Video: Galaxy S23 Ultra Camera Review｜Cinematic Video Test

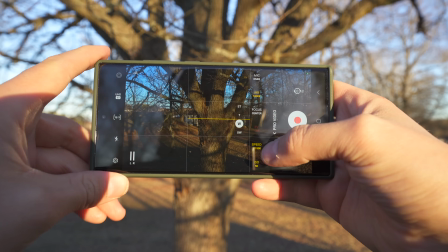The pro video on this works really well.
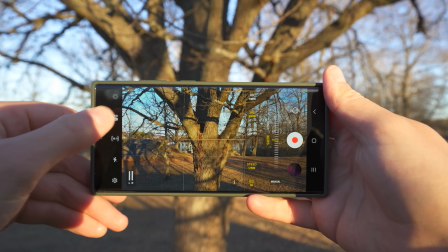So you have all the camera settings to the right, and then you have all the other settings to the left, like frame rate settings and all the other stuff.
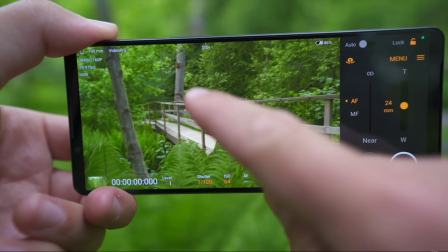And it's easy and accessible. But I think the Xperia phones have way better user interface in my opinion because they're designed like the Sony Alpha mirrorless system that I use on a daily basis.
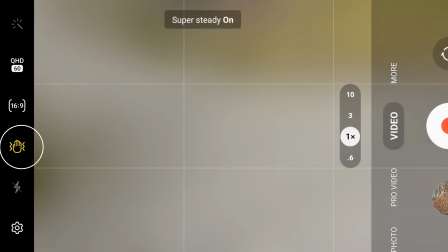So I guess it comes down to personal preference here. So in the regular video mode you have the ability to use the super steady mode which will in theory take away the
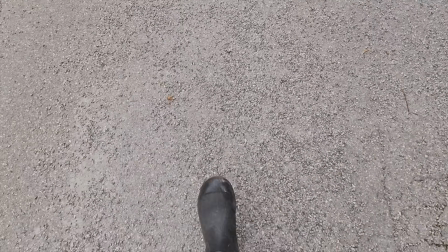need of a gimbal and I must say this works really really well but there is a big downside to this in my opinion.
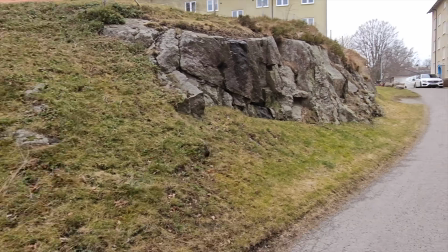The image quality while using this is decreased a lot and it looks very over processed and you need tons of light for it to look good luckily the regular built-in stabilization in pro video mode is very good so i don't really see the need for super steady for my type of uses
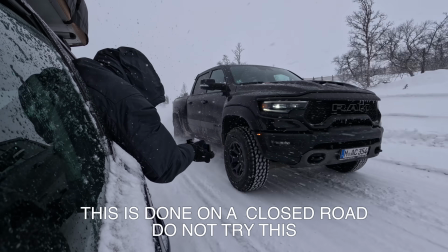at least take a look at this for example i'm hanging out with the phone in one hand out of a car window and the footage comes out super smooth and this is not in the super steady mode this is just in the regular stabilization mode and i actually had to add in a
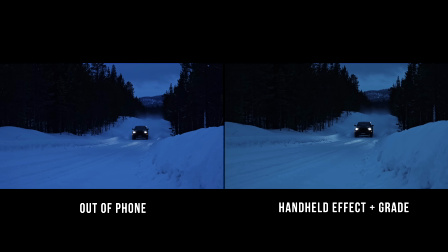handheld effect on some of the shots because they looked like too stabilized and boring. I needed some energy and some action, which is pretty fun.
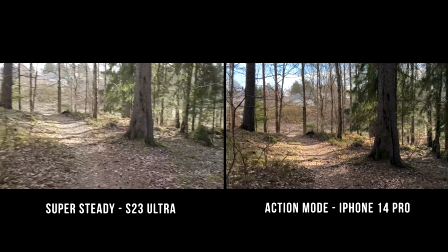So here's a quick comparison between the super steady mode on the Galaxy S23 Ultra versus the action mode on the iPhone 14 series. I think it's really nice to see that the technology is becoming so good that gimbals will be a memory of the past if we continue in this direction.
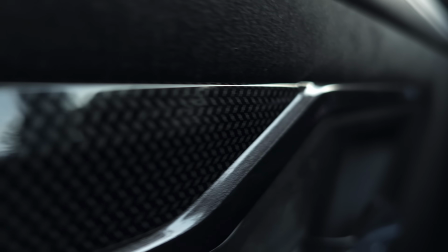Something that is also very cool to see is that if you get really close to the subject while filming you can get a really decent out-of-focus background that looks very natural and and that's because it is natural it's not this kind of ai blur thing and speaking of that the portrait
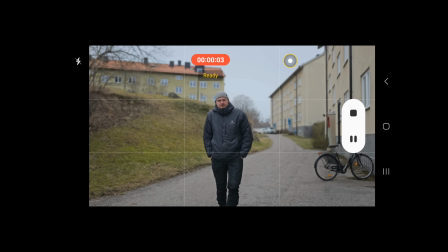video mode on this thing is it's good i think it's becoming better and better for each like upgrade on all on all different phones but the
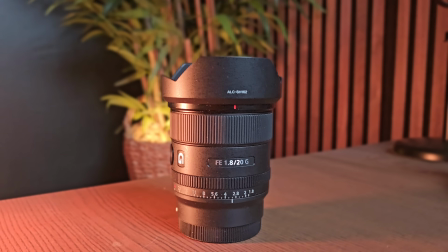same goes as i mentioned earlier the camera in this mode will crank up the shutter speed and we will lose our cinematic motion blur.
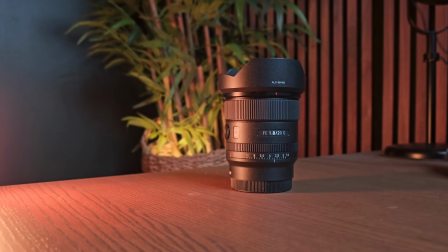But my guess is that the software needs every frame to be super sharp to be able to correctly outline the subject and the blur.
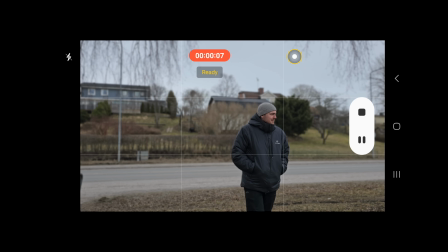So if it would be all motion blur, it will probably have a hard time figuring out where to put the blur. So I think that's why, but I'm not sure. So what are my overall thoughts on this phone then? So I'm very glad to see that for every phone that manufacturers produce, we get better and better capabilities each time and as a content creator having a phone like this ready in the pocket when i don't have my regular camera with me is very very convenient and for somebody that has a phone like this and not a regular camera system this is a very good way into the filmmaking world and you can come so far with the
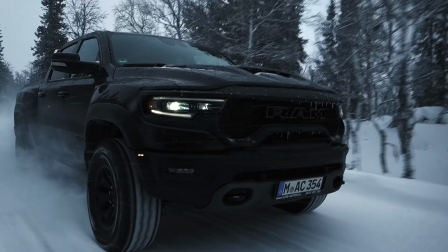quality out of this thing and other like modern smartphones but we need to remember that in the end it's all about the storytelling so for the price of this thing you can't afford a mirrorless camera and a lens. So if your main goal is to do videography I would obviously go with a regular camera system. But I wonder when I will make the first video when I recommend a phone over a professional camera system or will it ever happen? What do you think?